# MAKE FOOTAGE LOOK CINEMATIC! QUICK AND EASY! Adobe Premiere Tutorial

What's crack-a-lackin', everybody? It's your boy. You probably don't even know who I am. Doesn't matter. I hope you've had a great Halloween with your friends, your family, or your cat. You like how I got some jellyfish swimming in the background? They're so cool. I wanted to hop on real quick and give you guys an awesome tutorial on how to make cinematic footage in Adobe Premiere Pro. I mean, it just looks so good. It looks so good, and I'm gonna show you guys. I'm gonna help you. Just take my hand. I'm gonna help you get to the land of cinematic prosperity.
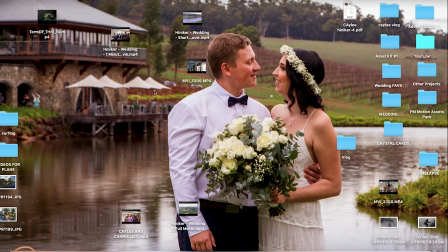[0:45]
So let's hop into it. Okay, so let's hop into Premiere.
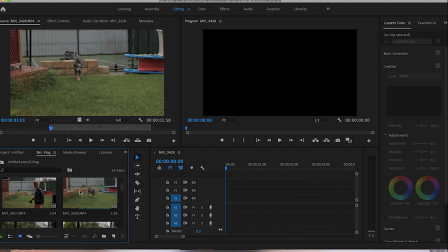[0:51]
And I got a couple footage, or a couple of shots of some B-roll segments that I shot in 60 frames per second. So I'll be putting them on my timeline, and I'll be dropping the speed 40% to give it more of that slow-mo look.
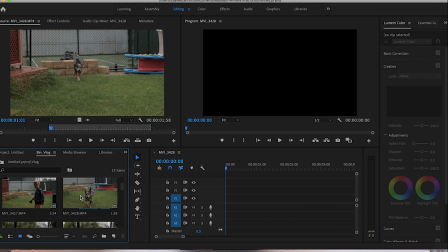[1:10]
So, you know, this is a way to kind of make footage look cinematic, is having some B-roll footage. So let's just chuck on, okay, right here. Just chuck the video on right here.
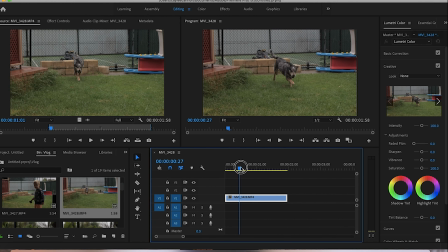[1:21]
Cool. So keep in mind, I shot this in 60 frames per second, but I have a 24 FPS timeline.
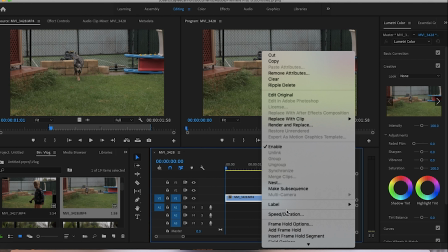[1:28]
So I'm gonna just drop the speed down. Here we go. Let's go to speed duration, and I'll drop it down to 40%.
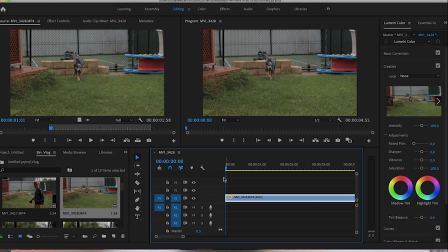[1:37]
I believe that's give or take a 24 FPS look. So there you go. He's running. So that made it, you know, just that little bit made it look even just a tiny bit more cinematic. But you know, it's still just my dog running on the grass.
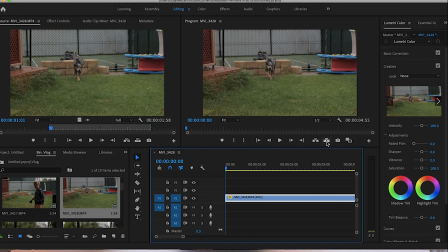[1:55]
So let's get into color correcting a bit. So what we're gonna do is just click on new item here and hit adjustment layer,
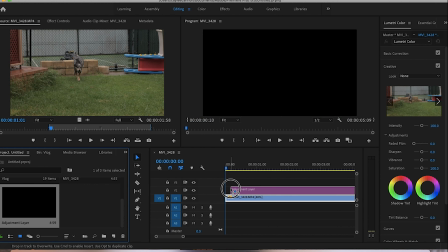[2:09]
and okay, chuck on our adjustment layer right here, even it out.
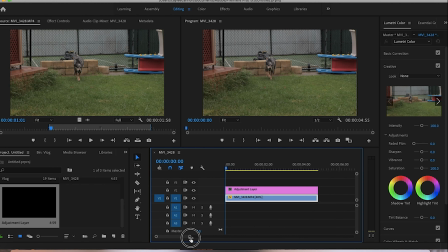[2:17]
See, I'm gonna stretch this timeline out a bit so we have more room. Okay, now I'm gonna select the adjustment layer and then come up over here and select the adjustment layer icon.
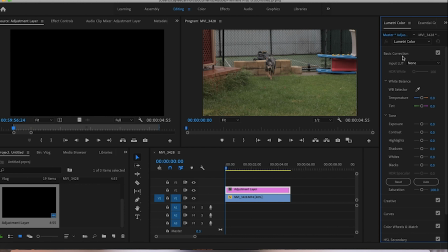[2:29]
Now let's hit our basic correction key right here. And okay, the first couple things you want to do is like, okay, do I need to bring the exposure up? Absolutely not. I'll just leave it to where it was. Okay, and then contrast.
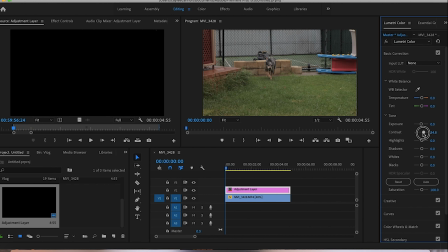[2:49]
It all depends on how you want your footage to look. Everybody's footage is going to look different. So if you want it to look a little bit more contrasty, you know, you could just shoot your contrast up a little bit, and let's see how that looks compared to how it was.
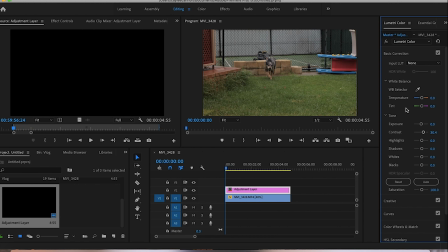[3:05]
So yeah, I like a little bit just deeper. I feel like the contrast brings out more clarity of the image. You see more of detail inside the image.
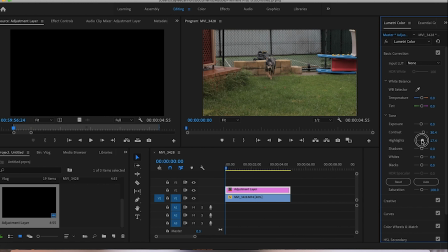[3:17]
And let's see, highlights, we'll shoot it up just ever so slightly, I think. And then shadows, we'll bring that down a tiny bit.
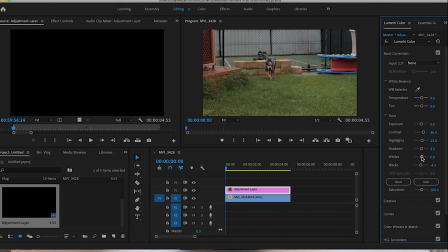[3:36]
Blacks, bring it down a little bit. And whites. Now, no way am I a professional color corrector. I just mess around with the tools and see, you know, what looks good to me.
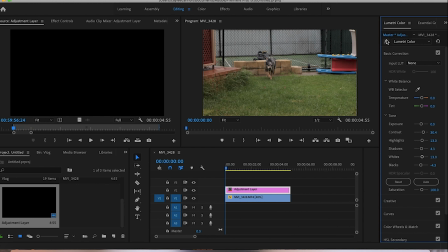[3:52]
So that looks a little bit better than what it was. So just for the sake of time, I'll keep it at that. Now we can go over to this temperature tool over here, and it depends if you want your footage to look, you know, like if it's at like sunset or something, you can bring in more of an orange tone to it.
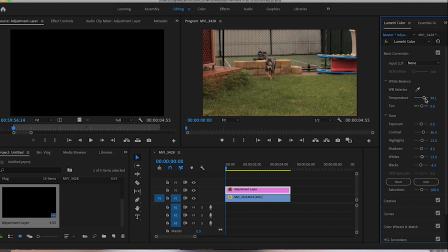[4:09]
And as you see, like, okay, that looks like later on in the day or near sunset.